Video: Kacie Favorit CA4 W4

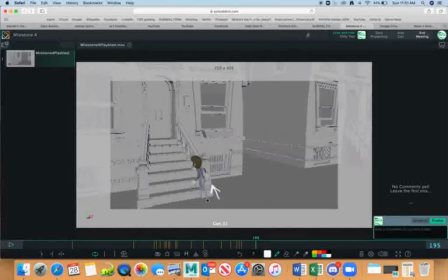[20:50]
I was talking about it last time. Why I have to repeat myself? I'm just gonna go fast through it because you can also go back to last week critique and listen over, because if I'm gonna do this, I'm gonna just repeat myself, so there is no point of it.
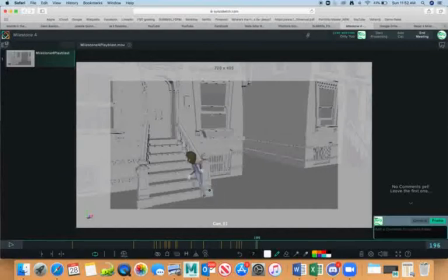[21:08]
It's easier for you to just open the last week critique and try to follow my critiques, because I was telling you that this foot is supposed to go up with a nice arc,
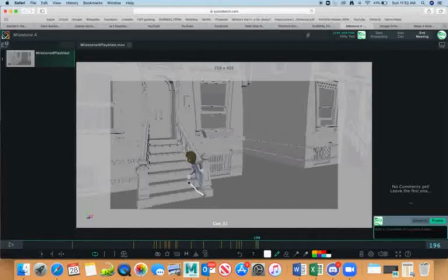[21:26]
and you don't have that. Your character is going straight for this step, and that is not correct, because we always go in arcs, right?
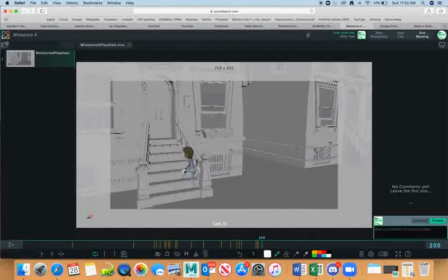[21:39]
And also, how would he or she put that foot up, not going through the geometry of the stair? I don't know. Definitely has to go in arc.
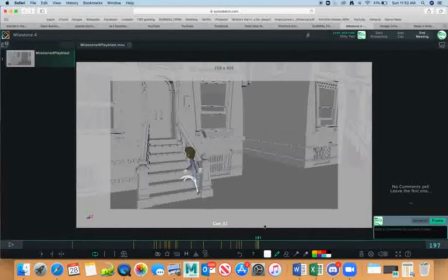[21:53]
All right. Everything looks better when it goes in arcs. It looks more organic and natural. So the first straight leg is fine. Second is not fine. The second one should already
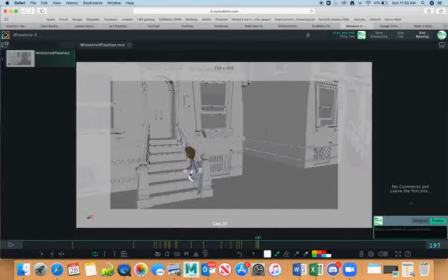[22:13]
go up. This one should be already like that, something like that. Maybe even higher. This one
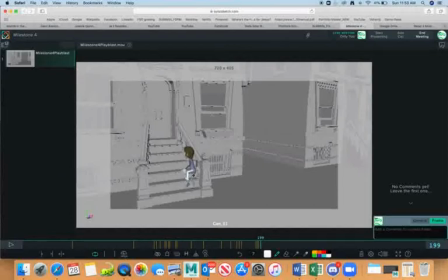could be higher, just to create that illusion of of arc. Now toes should be probably up.
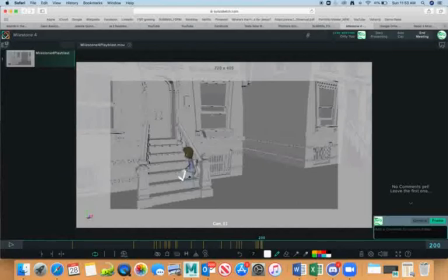[22:45]
We would probably have a contact with a heel when we are going upstairs. And then getting flattened out.
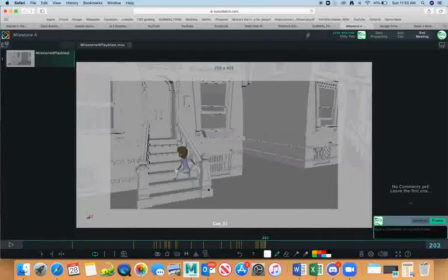So again, here we push. That straight leg is good. This one already should be bended.
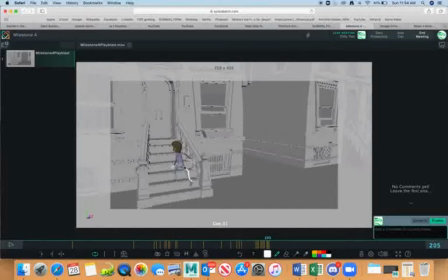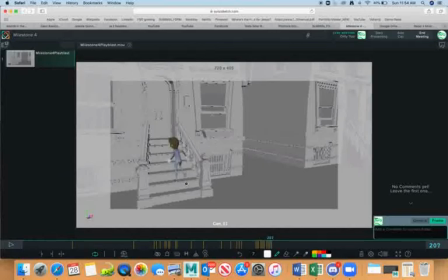[23:32]
Here you have a movement only in legs and arms. The hips are not moving.
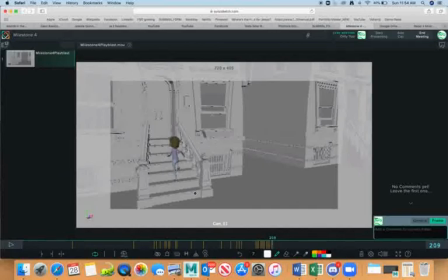Okay, so here we have a weight shift, so that's good. The leg is being off the ground, off the stairs, so the weight is going over the supporting leg. That's good.
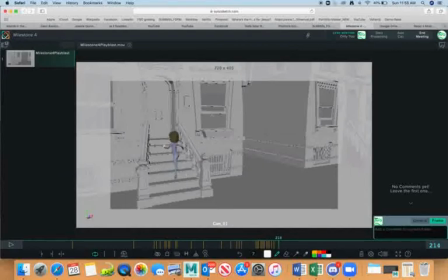This
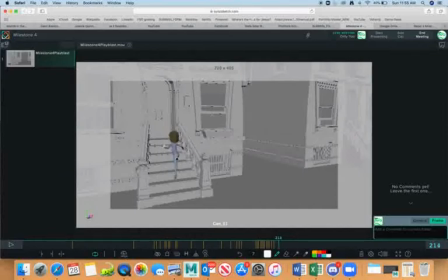[24:23]
you have to take a look at your graph editor, because the curve has to be nice and continuous. The curve cannot be like nice and then suddenly this, and then do this, or this, and then continue it like that.
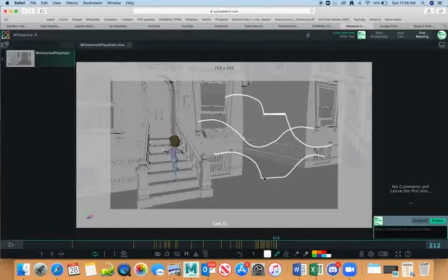[24:39]
Because when you have something flat like this, means there is no movement, right? As long as the curve is going up and down, there is a movement. as soon as it gets flat, no movement.
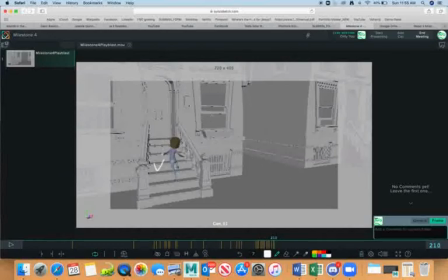[24:54]
And as the character is walking, there should be movement in every single joint of the character, right?